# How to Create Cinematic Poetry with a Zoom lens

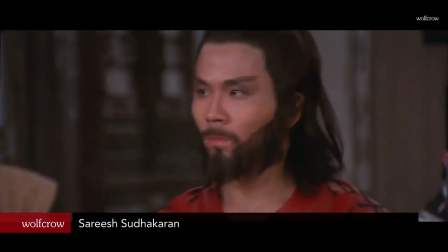In this video, let's see how to make zoom lenses cool.
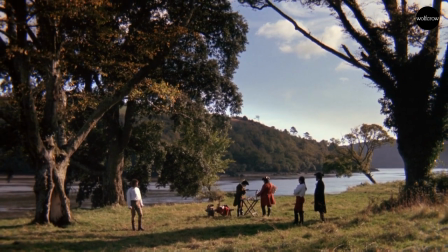Zoom lenses allow you to change the focal length, so if you're standing in one place, you can get a long shot and a close-up by just turning the zoom ring on a lens.
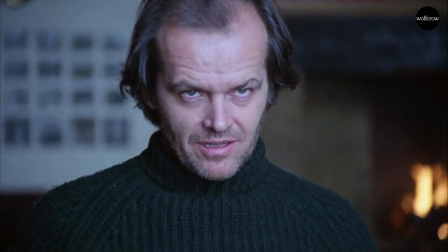Most directors of old hated the zoom lens. They thought it was too functional or boring, and had no life.
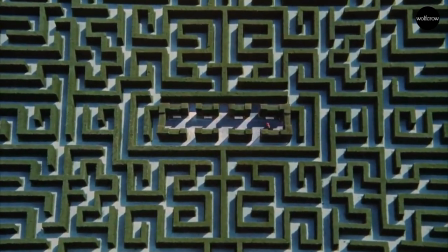Zoom lenses also had a bad rap, because optically they weren't as superior to prime lenses.
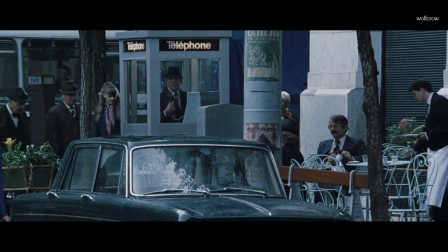Today zoom lenses are much better, but prime lenses are always going to be better still.
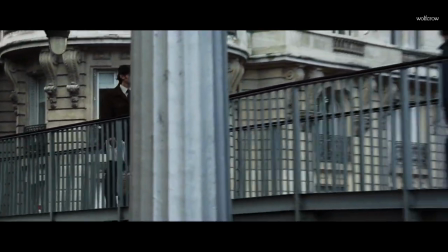So, what happened was, film snobs would look for a zoom movement in a film just so they could call it cheap and unprofessional.
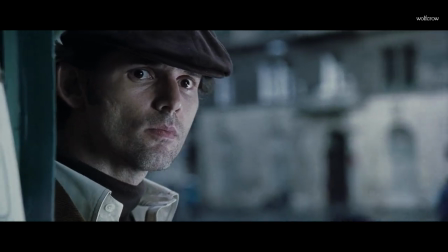But they were, and are, wrong. Like every other tool in filmmaking, a camera zoom can be made to look powerful, and even poetic.
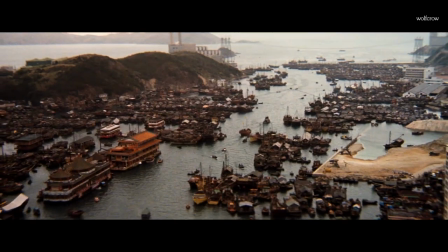Zoom lenses have been around as early as filmmaking, but they weren't taken seriously until workable copies of the lens were invented for cinema use.
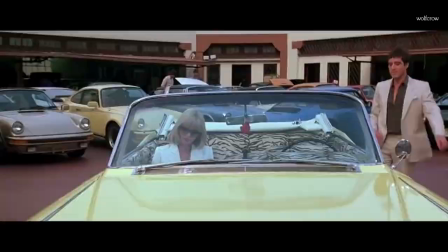It was used as early as 1927 in the film It in the opening scene.
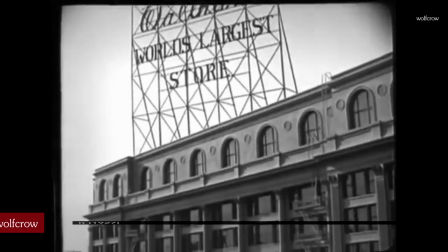The use is purely functional, to get us closer to the action. This is probably why the snobs thought it was cheap.
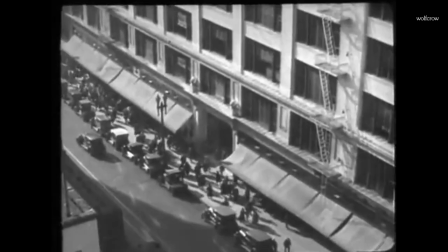You can't travel there because you can afford a dolly or a crane or a steadicam or a pair of extra feet.
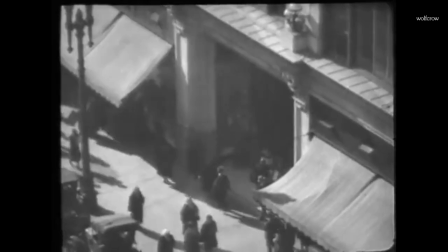What the snobs seem to miss is that in this opening scene from IT, you would never get the same functional change in focal length with any other method.
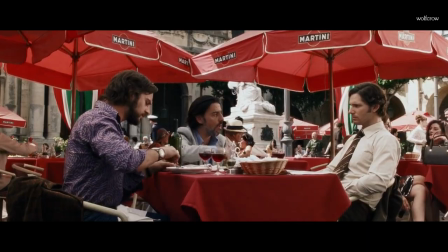When you physically move the camera towards or away from the action, you change the perspective.
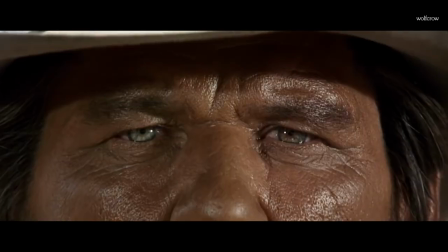When you stand in one place and zoom in or out, you just get closer or farther without changing the perspective.
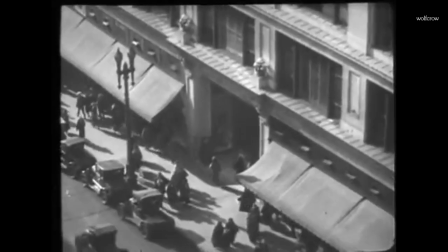Also in this shot in IT, if they had used a Steadicam operator, he'd be dead. Thankfully it wasn't invented yet or some idiot would have tried.
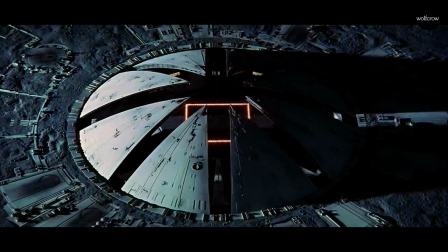The zoom lens is a very different kind of tool, which must be used to its strengths, and not as a replacement for another tool.
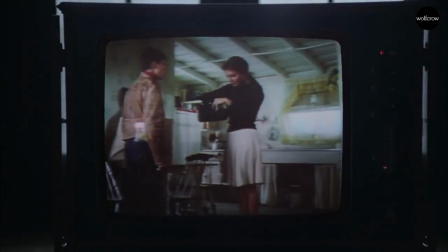When used as a replacement, the effect is immediately obvious, but when used right, you just know it's right, and you never question it.
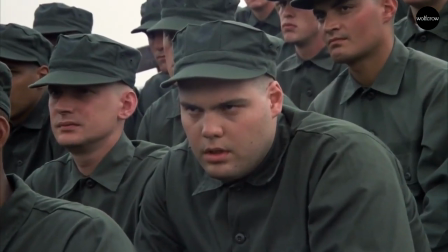Zooming in or out for functional purposes has been used ever since the zoom was invented,
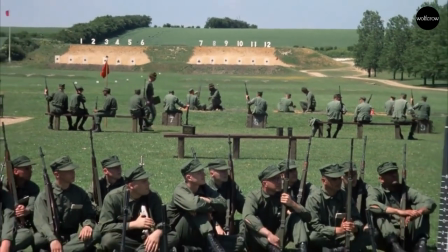but it took many decades for the zoom to be understood, and to be used artistically.
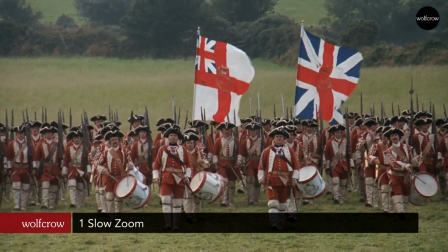Let's look at three examples. 1. The Slow Zoom Stanley Kubrick was the master of the slow zoom.
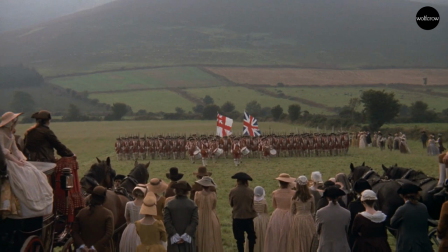His use of the zoom was uncomplicated mechanically speaking, but extremely hard to get aesthetically.
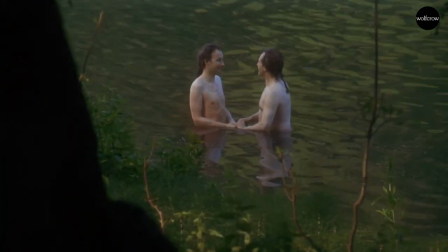He had to not only compose the beginning and the ends of the frame, but also had to ensure the shot was interesting enough visually to sustain the slow movement.
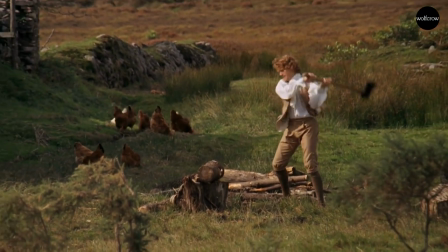It takes incredible discipline to avoid the temptation to try something else or speed it up or do something silly that will ruin the shot.
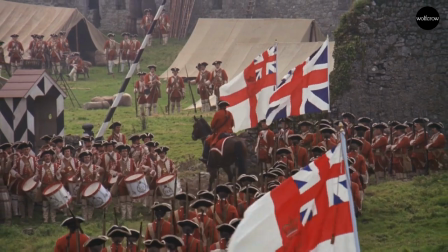By the way, when I mentioned the slow zoom was uncomplicated, I didn't mean it was simple.
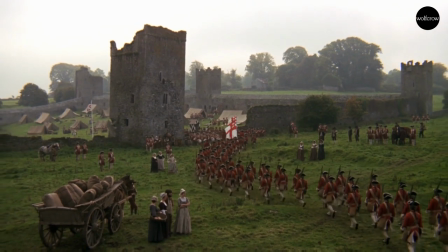Even simple things can be hard to perfect like making coffee or fried eggs or this YouTube video.
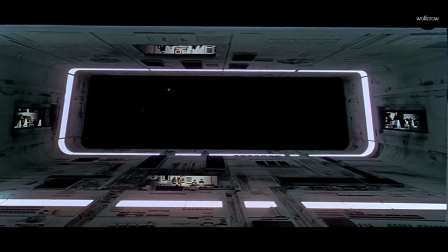One important thing to note with this type of shot is, most zoom lenses, even the best lenses for mirrorless or DSLR cameras, are not strictly par-focal.
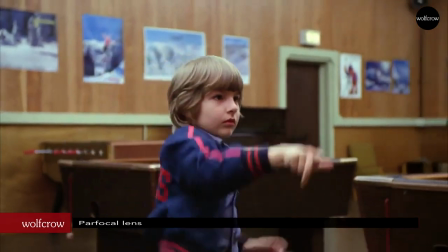This means if you focus on one point and then zoom in or out, the focus changes. In a par-focal lens, the focus will not change.
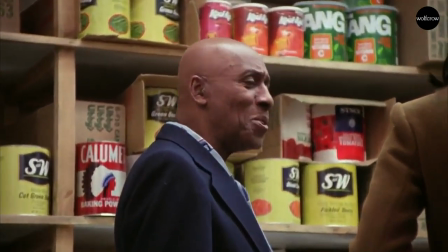Some photography lenses come close to being par-focal, but most aren't.
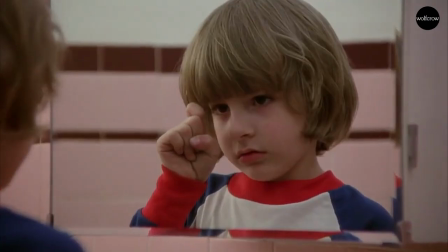One of the reasons why cinema zoom lenses are expensive is because they're also par-focal.
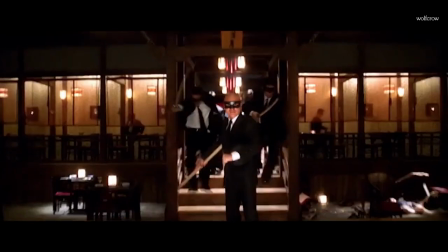The focus stays the same no matter how much you zoom in or out. The next way to use a zoom creatively is in the opposite direction with a fast zoom.
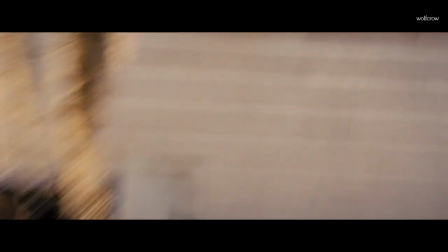Today, the fast zoom is popular because of Quentin Tarantino who uses it quite often, like an exclamation mark at the end of a sentence.
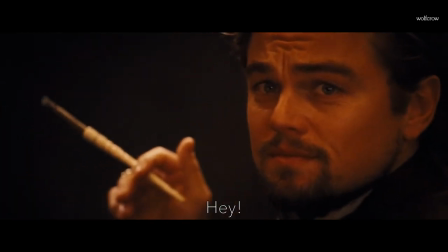So you could say, hey, or you could say hey, and that makes it different. It's obviously dramatic and in your face.
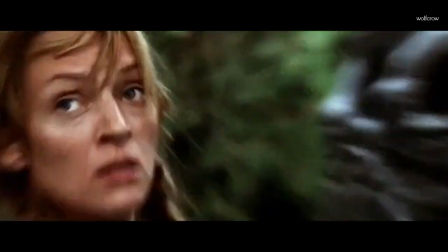It draws attention to itself, and that's the point of it. It's not supposed to be subtle.
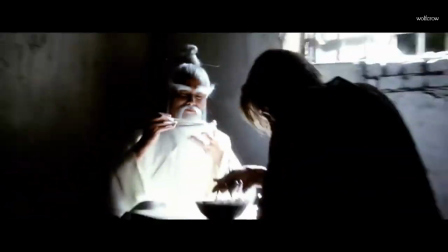Tarantino does it on purpose because a lot of what he does is inspired by the golden age of kung fu films from Hong Kong.
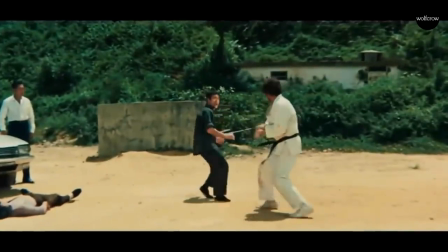That's where the effect originally became popular, but films from Hong Kong had more to offer than this.
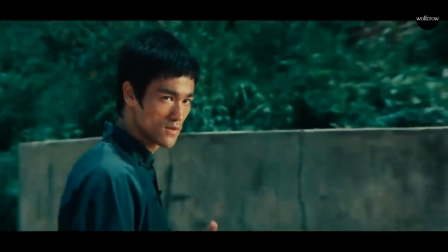The third way a zoom lens can be used is the hardest and the greatest. And that's the poetic way.
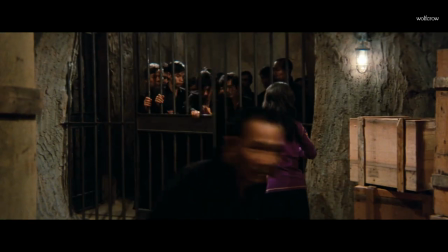Kung fu films of the 70s and 80s really set the tone for this entire style. They were forced to use a zoom lens for budget concerns.
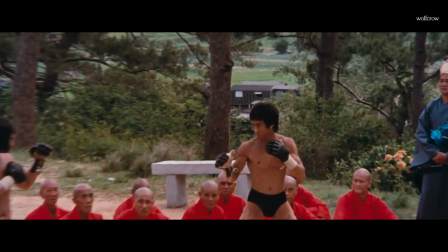Even a relatively big budget film like Enter the Dragon used zooms extensively.